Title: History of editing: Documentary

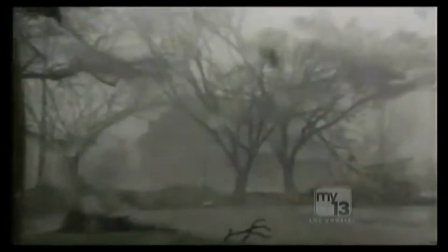Several of the storm scenes of the movie are actual footage shot during the Hurricane Enrique, which passed directly over where they were filming.
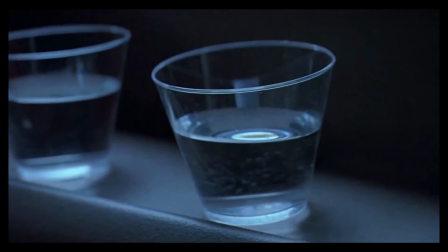The scene with the water ripple effect was created by playing a specific guitar note that made the water move.
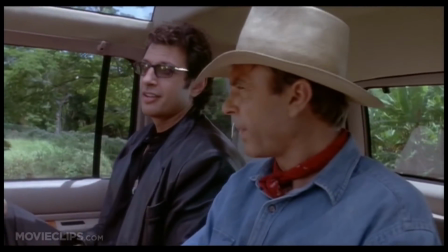In the film, John Hammond and Ian Malcolm represent diametrically opposite ideals.
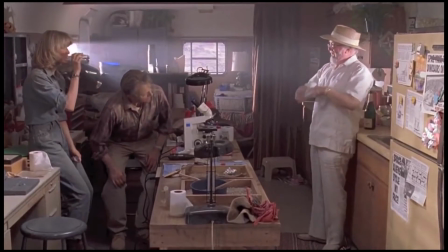Ian believes in chaos and the power of nature. John represents hubris and a desire to control nature.
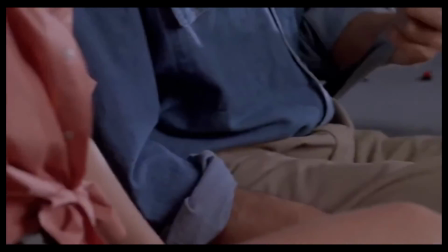Thus, they are dressed in opposite colours. On the helicopter ride, Dr. Grant can't get his seatbelt to work.
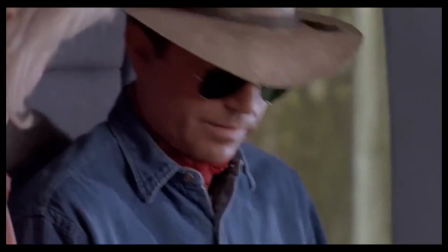Notice the 2 female ends of the belt. Dr. Grant eventually just ties the 2 ends together.
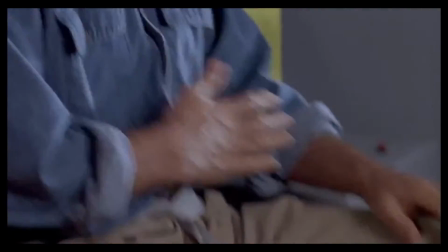This foreshadows the dinosaur's impending mutation and reproduction outside of the lab.
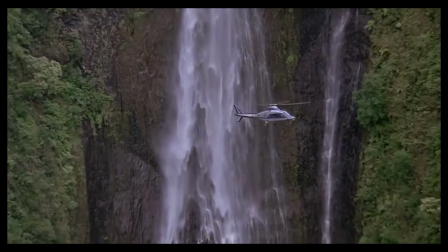In other words, he finds a way, just like all the female dinosaur population.
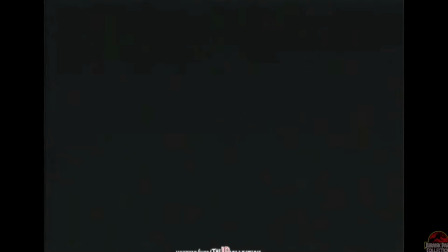The Real Jurassic Park is a documentary that takes the story of Jurassic Park and applies it to real scientific study.
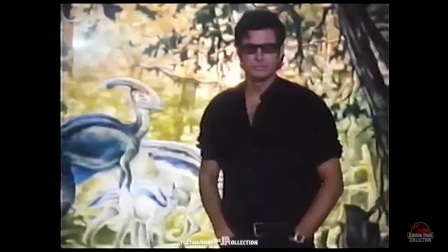Narrated by Jeff Goldblum, who plays Dr. Ian Malcolm in Jurassic Park, the documentary is set out in stages or steps and asks the audience a rhetorical question.
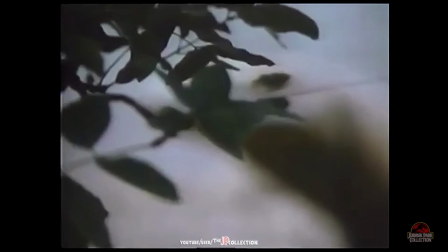Could it happen? Using this technique to get the audience minds going with questions that they need answering.
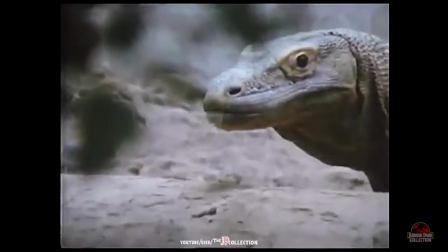And the documentary has the answers they need. The first 2 minutes of the documentary talks about the scientific theories used in the film and the success of the film.
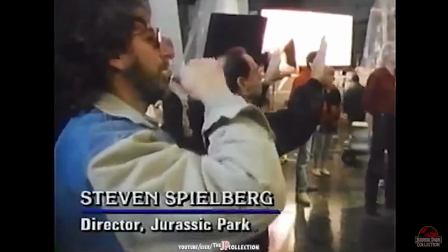The used behind-the-scenes footage shows Steven Spielberg talking about the film and of him working with the crew,
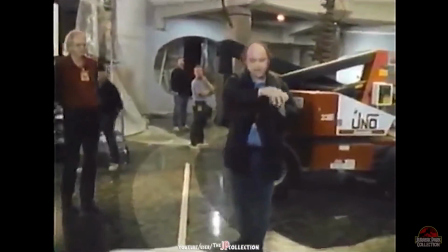creating the idea that he works closely with the people who helped create the film. The documentary has several interviews with professionals on the subject of creating creating dinosaurs,
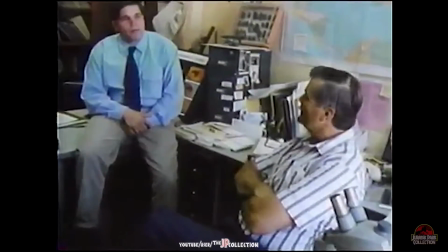and how science fiction is slowly turning into true science with new discoveries every day.
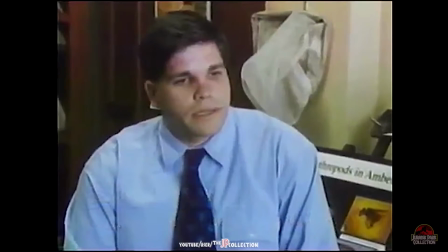Throughout the documentary, behind-the-scene footage from the filming of Jurassic Park helps to link with the idea of creating real dinosaurs.
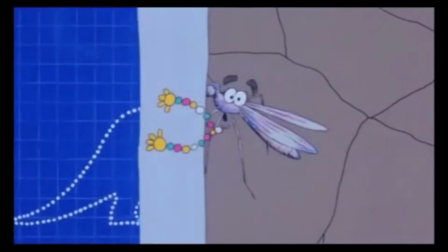With the documentary aiming to show the process of creating dinosaurs, the footage is there to show the process of creating the film.
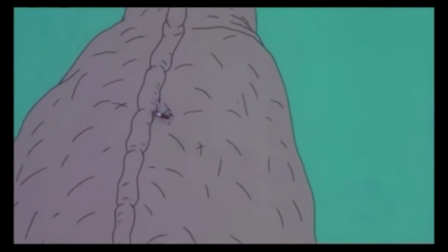One of the iconic symbols of the film is the mosquito in amber,
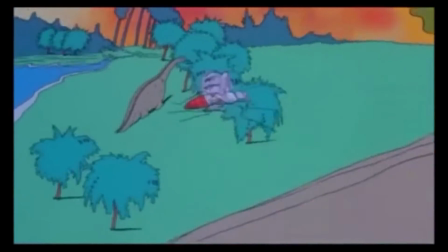and the documentary brings that iconic scene to life with the factual telling of the scientific study of gaining DNA from a creature encased in amber.
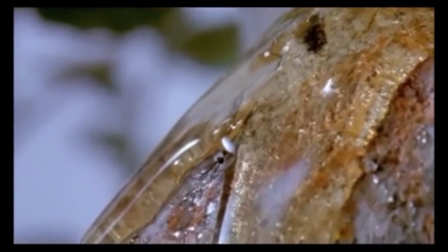The documentary uses the theme tune of Jurassic Park and non-diegetic sound over the video,
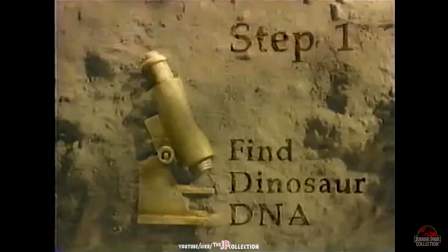as well as clear sound levels when a person is talking. Setting the documentary out in a step-by-step guide with the editing and using clips from the film creates a
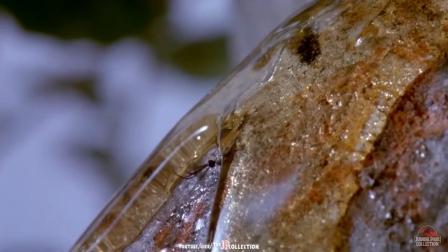similar feeling to the scene when we first meet Mr. DNA and his talk about creating dinosaurs.
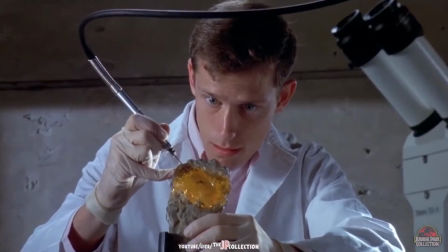The documentary creates the idea that this is a longer version of that scene and a step-by-step guide that Mr. DNA gives the audience when they first sit down to watch the film.
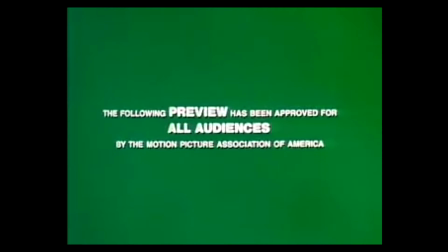The trailer of Jurassic Park has a narrative structure and speaks directly to the audience, engaging them with the idea of the film whilst prompting it.
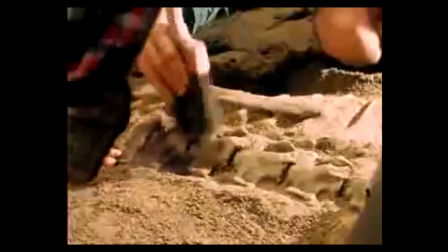The trailer shows a close-up of a shot of dinosaur bone, which makes it appear as dramatic to the audience without revealing too much detail of the film.
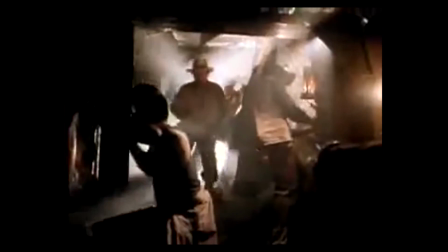This is to grab their attention and make them want to go and watch the film.
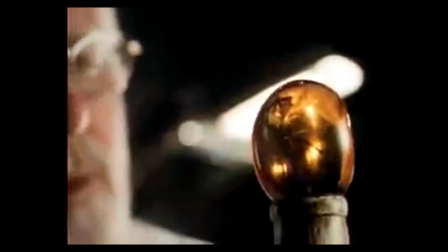They use a lot of panning shots of the labs and science equipment to represent the genre of the film, which is science fiction.
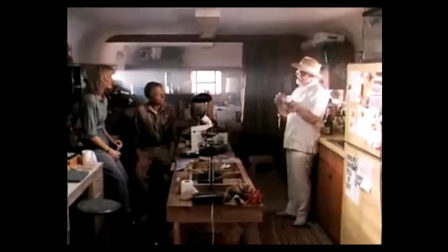The panning shots create an effect of a brief view of these shots, which draws the audience in and want to know more.
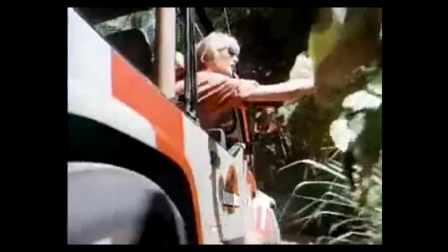There are also close-ups of important characters to show the audience who the actors are and to introduce them to the characters.
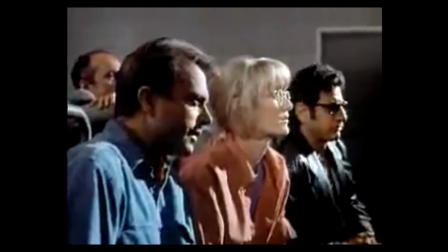At the beginning of the trailer, there is a close-up of the fossilized amber. This is an interesting focus for scientific viewers.
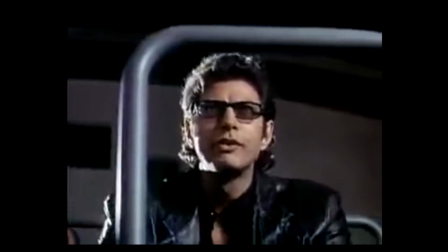The trailer is edited together to jump from scenes that don't fit together. This is to make it easier to watch while keeping its flow.
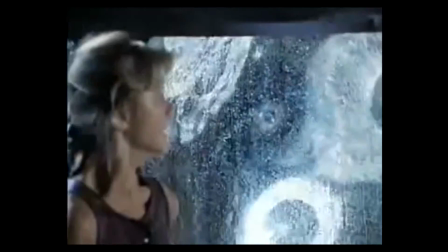The dinosaurs are cut out and only partially seen, keeping the appearance of the dinosaurs a mystery.
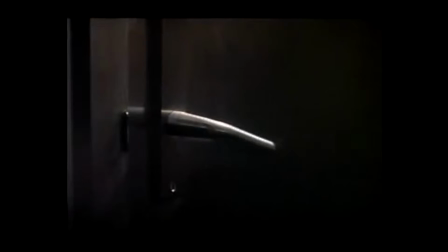This intrigues the audience and draws them in so that they can find out what happens and watch the film.